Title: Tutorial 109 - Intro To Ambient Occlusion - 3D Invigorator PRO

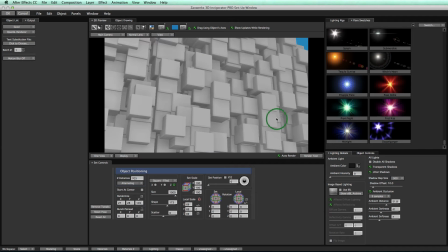246s
So if you want to use OpenGL, you can turn on this auto render feature right here, and you can see that we can still move our scene around in real time, and we get our nice, juicy looking ambient occlusion, right? Okay, cool. So that's pretty much all you need to know about ambient occlusion controls.
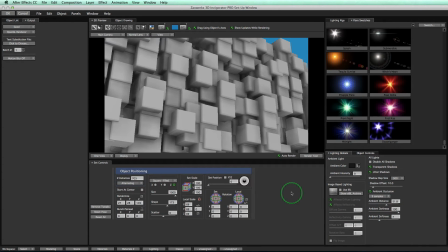261s
Now, let's take what we now know and look at a different project to see how you'd work with this in a real life project.
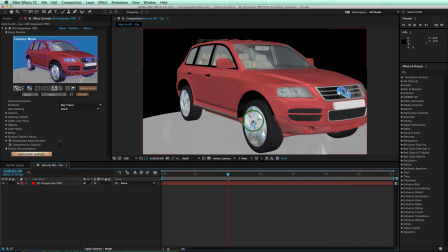268s
All right, so here we are in our second project. We have our car with some cool looking materials and a floor that it's sitting on. And so notice it looks cool. We have cool looking materials. We have a cool model. However, there's nothing holding the car to the floor. There's no realism to the scene. We need shadows, right? And we're gonna achieve this effect using ambient occlusion.
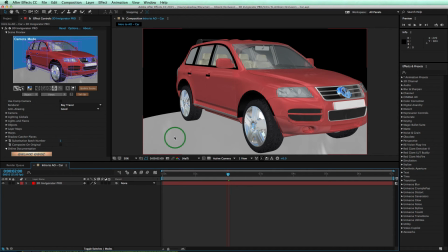287s
It's very simple. So in the first project with the blocks, I showed you how to go in the setup window, turn on ambient occlusion. Second video, I'm going to show you how to do it right here inside your effect controls window. So I'm going to go to lighting globals, Ambient Occlusion and turn on Ambient Occlusion.
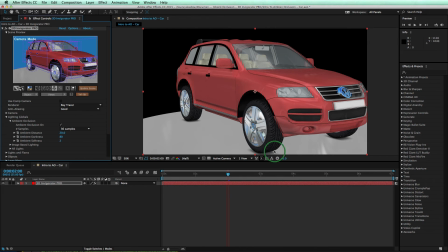302s
When I do that, let's go ahead and turn that guy on, we can see we get instant ambient occlusion going throughout our object. Pretty cool, right? Let's go ahead and just turn our anti-aliasing down a little fast just for speed purposes for this video.
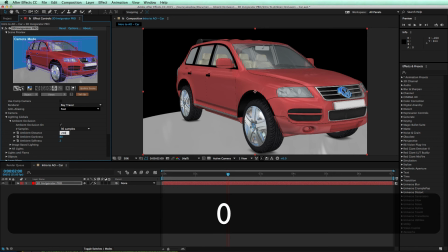313s
And now I'm going to go ahead and take my ambient distance and turn this guy way high so we can really see this effect applied to our object.
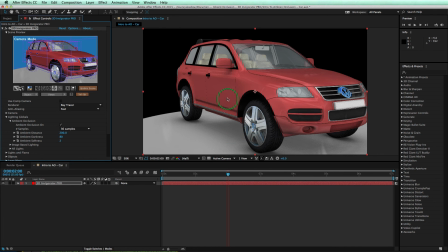320s
So boom, right there, you can see that our body of our car is putting shadows on the floor. We get these nice shadows from the tires. And just look at the difference between when I turn it off and I turn it right back on. It's just an entire different scene, one checkbox, couple little sliders, not very hard to do, and it's still really fast in my scene.
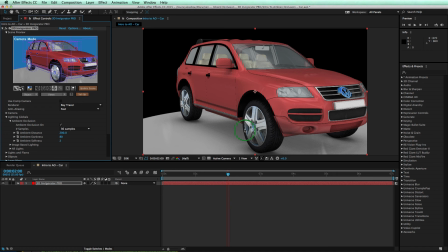340s
Remember, this is ray tracer as well, so we have ray trace shadows going through here with our ambient occlusion. Very cool. So notice when I zoom into my tire right here, let's go ahead and zoom in.
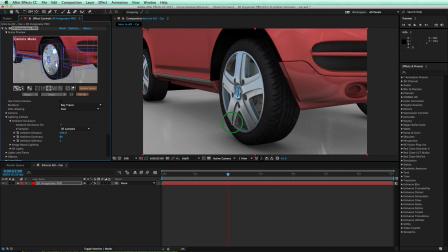355s
We get these really nice ambient occlusion on our even on the rims right here.
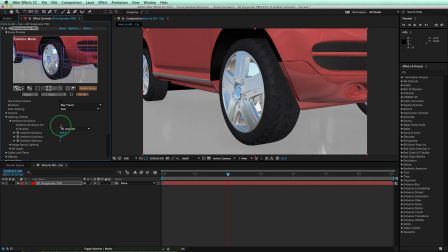361s
So notice when I turn this guy on and off just how much it affects the rims. So objects like these are great for ambient occlusion.
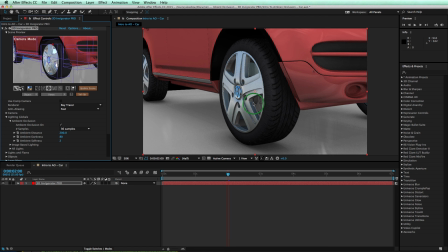367s
You have nice rims, you get these nice ambient occlusion shadows, and it makes the scene just look so much more realistic. It also, these shadows down here by the tires definitely hold the car to the floor now, right? Definitely cool. All right, so now you know all the tools of how to use ambient occlusion.
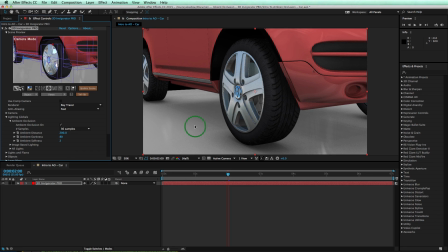382s
Go ahead and use them in your real world projects, and I can't wait to see what you guys do. That's it for this tutorial.
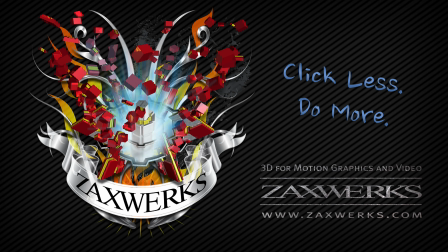388s
If you have any other questions, you can email us directly or leave a comment below this video. I'm Alex, and I'll see you next time.